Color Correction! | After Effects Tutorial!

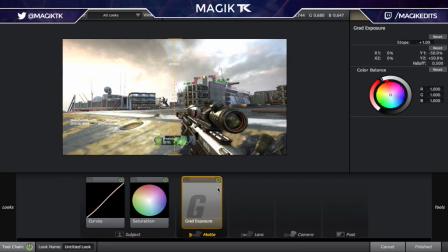(4:09)
But normally I'll add a gradient exposure, but I'll just make it like 0.2.
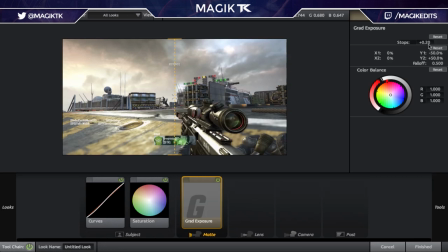(4:13)
I like to make this really, really subtle, because if you make this too intense, like 2 or something, it just looks really, really horrible.
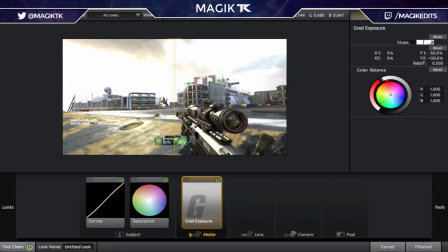(4:19)
So like I said, just like 0.2, something subtle would look really, really nice.
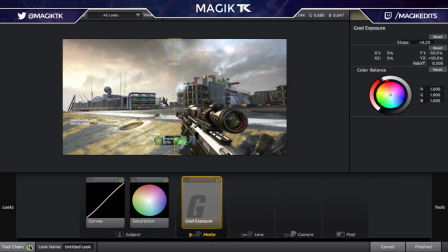(4:23)
So what we've got going on so far is this is the color corrected, and this is the regular, so it's looking a bit nicer, but we can still get this to look a lot better.
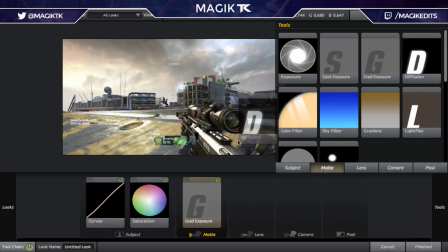(4:33)
I'm just looking through some of these settings. Most of these I don't use very often, but I figured that some of these would be pretty entertaining, or not really entertaining, but interesting for you guys to do.
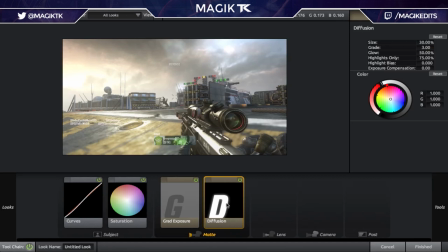(4:42)
So now, what I would normally do is I would just grab a diffusion and I would throw this on, and you can do whatever color you want, any color will look good. Lots of my edits I do like a nice red, you could do like a yellow, you could do like a green, you can really do whatever color you want to. I think we're going to go with like a green, a blue would look nice, Yeah, I think we're going to go with a nice green for this one, though.
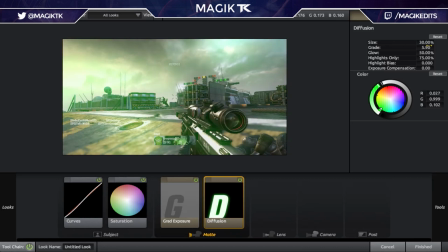(5:02)
Yeah, I think that'll look beautiful. And then I'm going to go, like, 4, and the size, like, 40%. That looks pretty nice. So basically, the brights are just diffusing green all over the clip. Maybe even a bit less, maybe like 20%.
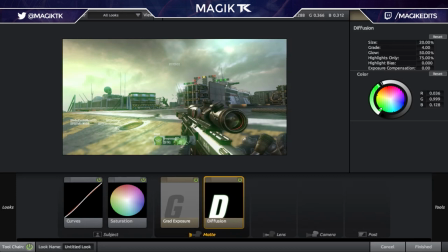(5:23)
Let's actually make the green like 2, because this green is looking really intense. Like, if we made it a red, somehow it doesn't look as intense anymore. But the green just looks way too intense. I don't know how that works, but let's just make it a 3. Let's make it 35%.
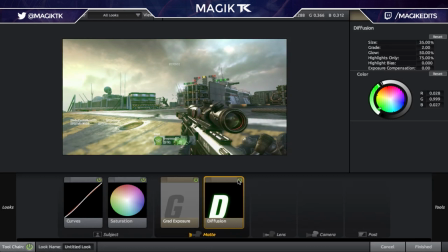(5:40)
Actually make it like a 2. Alright, so that's looking pretty nice. Like I said, you guys can do whatever color you want. You want to pick a color that will match your song well, because that's really important when you're making color correction.
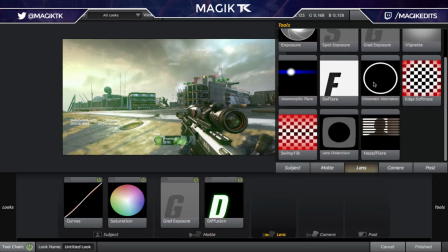(5:52)
Next up, for lens. You can add a vignette, but I wouldn't suggest using this too much,
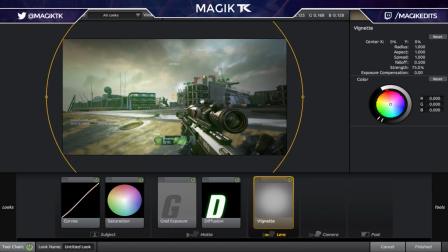(6:00)
because this right here is looking pretty nasty, and it draws focus to the center of the clip, but as you can see, the brights, which are supposed to be 100% bright, at the brightest part of the map, or like, they're pretty much supposed to be as white as you can get them. Now they're like dark and they're grayed out, which looks really, really bad. So if you do use a vignette, you want to make it really, really big like this.
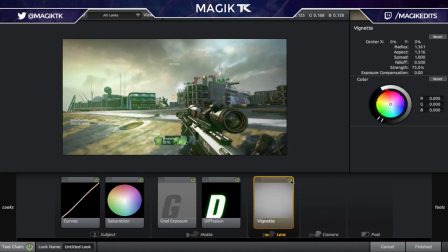(6:19)
Make it really subtle, like I keep mentioning.
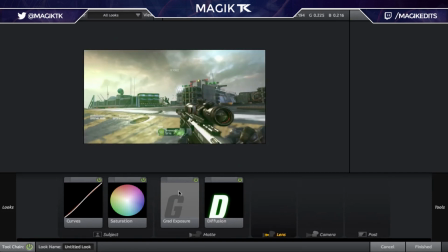(6:23)
But I'm not even going to do it, because if you're going to use a diffusion and other things that make your brights super bright, then it's going to end up looking bad.
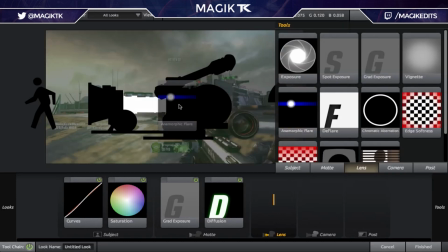(6:30)
So I wouldn't suggest using that. Anamorphic flare is pretty cool, except it's really hard to master.
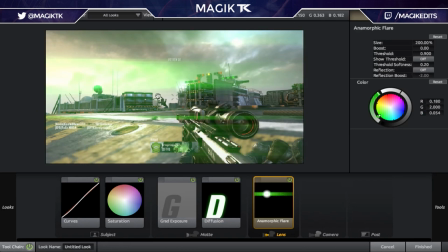(6:36)
You could do like a cool green here. See, like, it does this, but it's really hard to use. I'm just going to try and mess around with some settings. Maybe, like, you want to turn the threshold up a bit. The problem is, you're never going to be able to put every single clip exactly the same colors.
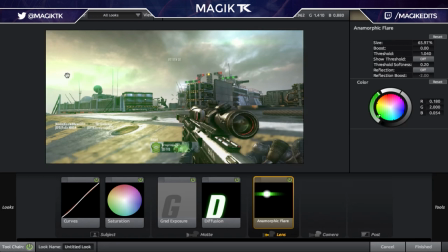(6:52)
So, maybe this part has a flare right here, but on another map, maybe most of the clip has a flare. So, it's going to be really hard to master. I don't really even use anamorphic flare that much, but you could if you really wanted to.
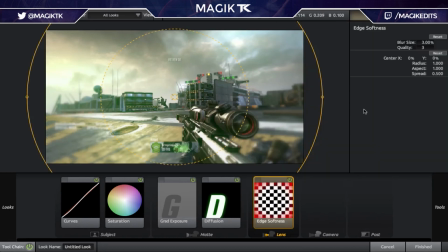(7:05)
Edge softness, I wouldn't even mess around with this. What you could do with this. The problem with this is it blurs the feed. And you could scale it up a bit, I guess. But what I would like to do, or what I do with this most of the time, got hurt.
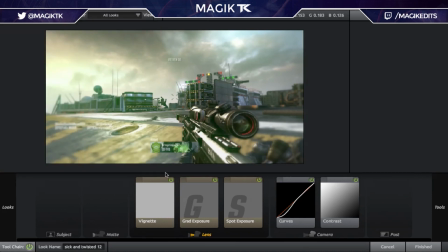(7:18)
Okay, what did I just do? Can I undo that? Okay, good, good, good.
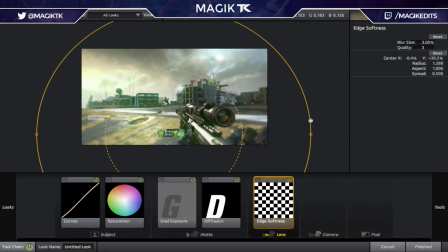(7:23)
So what I like to do is just put it down like here, and just drag it super large, like this,
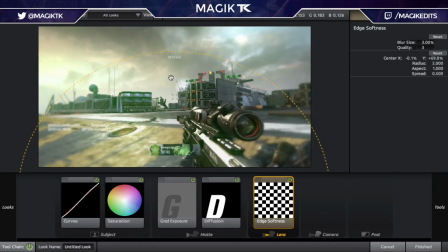(7:32)
just so the top is really blurred, if that makes sense. And it's the bottom's still blurred for some reason. Yeah, but like I said, I wouldn't use an edge softness too much. It doesn't look that great. If basically all I'm doing is making the top a bit more blurry, just so that we can create some fake depth of field, so that it looks as if the faraway parts are more blurred, even though just whatever's at the top isn't always going to be more far away. So it kind of looks fake, but you know, it could work in some scenarios.
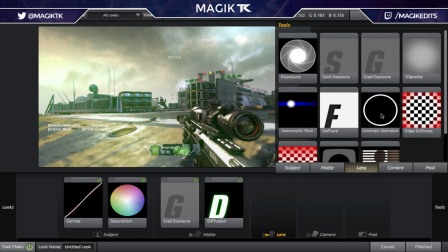(8:07)
So I want you guys to mess around with that. You might be able to come up with something cool, but I'm not gonna touch it for now, just because it's kind of hard to work with.
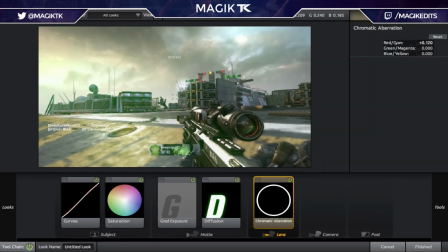(8:13)
Chromatic aberration is kind of difficult. It can look cool in some places.